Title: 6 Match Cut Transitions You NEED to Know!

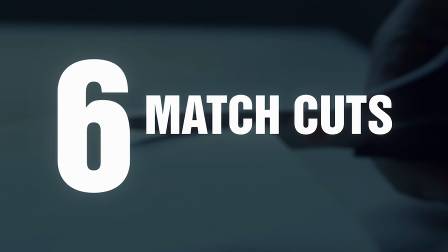0s
Yo, it's Herman here with six match cuts every filmmaker needs to know.
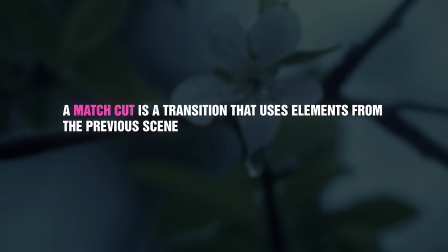3s
A match cut is a transition that uses elements from the previous scene to seamlessly flow into the next, establishing a connection between them.
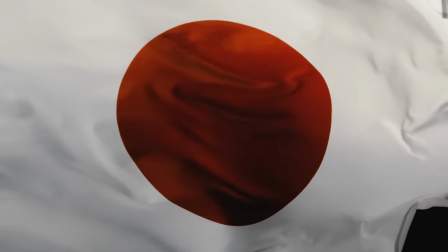11s
A graphic match cut is when the placement of an object or the shape of it matches between your two shots.
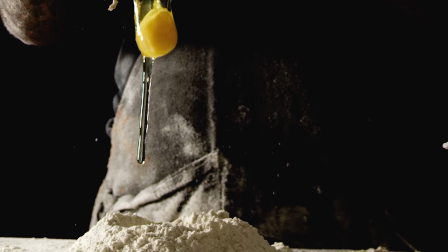16s
An action or movement match cut is when the movement of the previous shot continues on to the next.
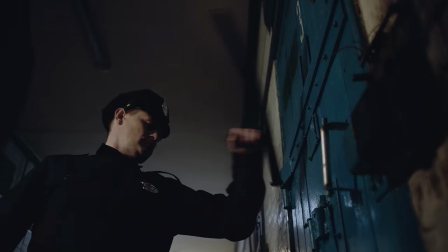21s
A sound match cut, otherwise known as a sound bridge, uses the audio from the previous shot to make the transition.
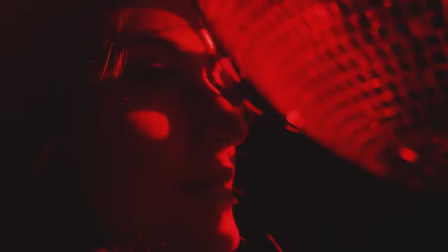27s
A color match cut is a transition that capitalizes on the same color between your two shots.
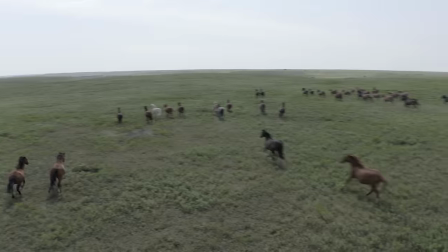32s
An idea match cut is a fun one because it's a little more abstract. It focuses on the metaphor between your two shots to establish their connection.
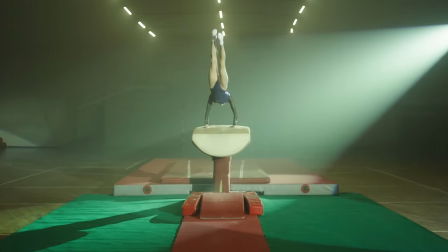39s
A direction match cut cleverly uses screen direction to create a smooth flow into your next shot.
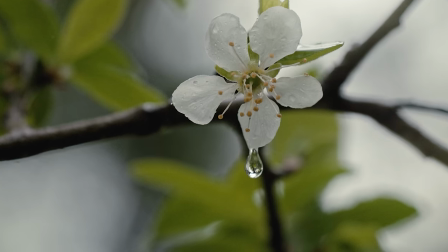44s
Mix and match these six match cuts to connect ideas, make sick transitions, and tell a stronger story. Comment below which one is your favorite and like and subscribe if you want to see more. Until the next time!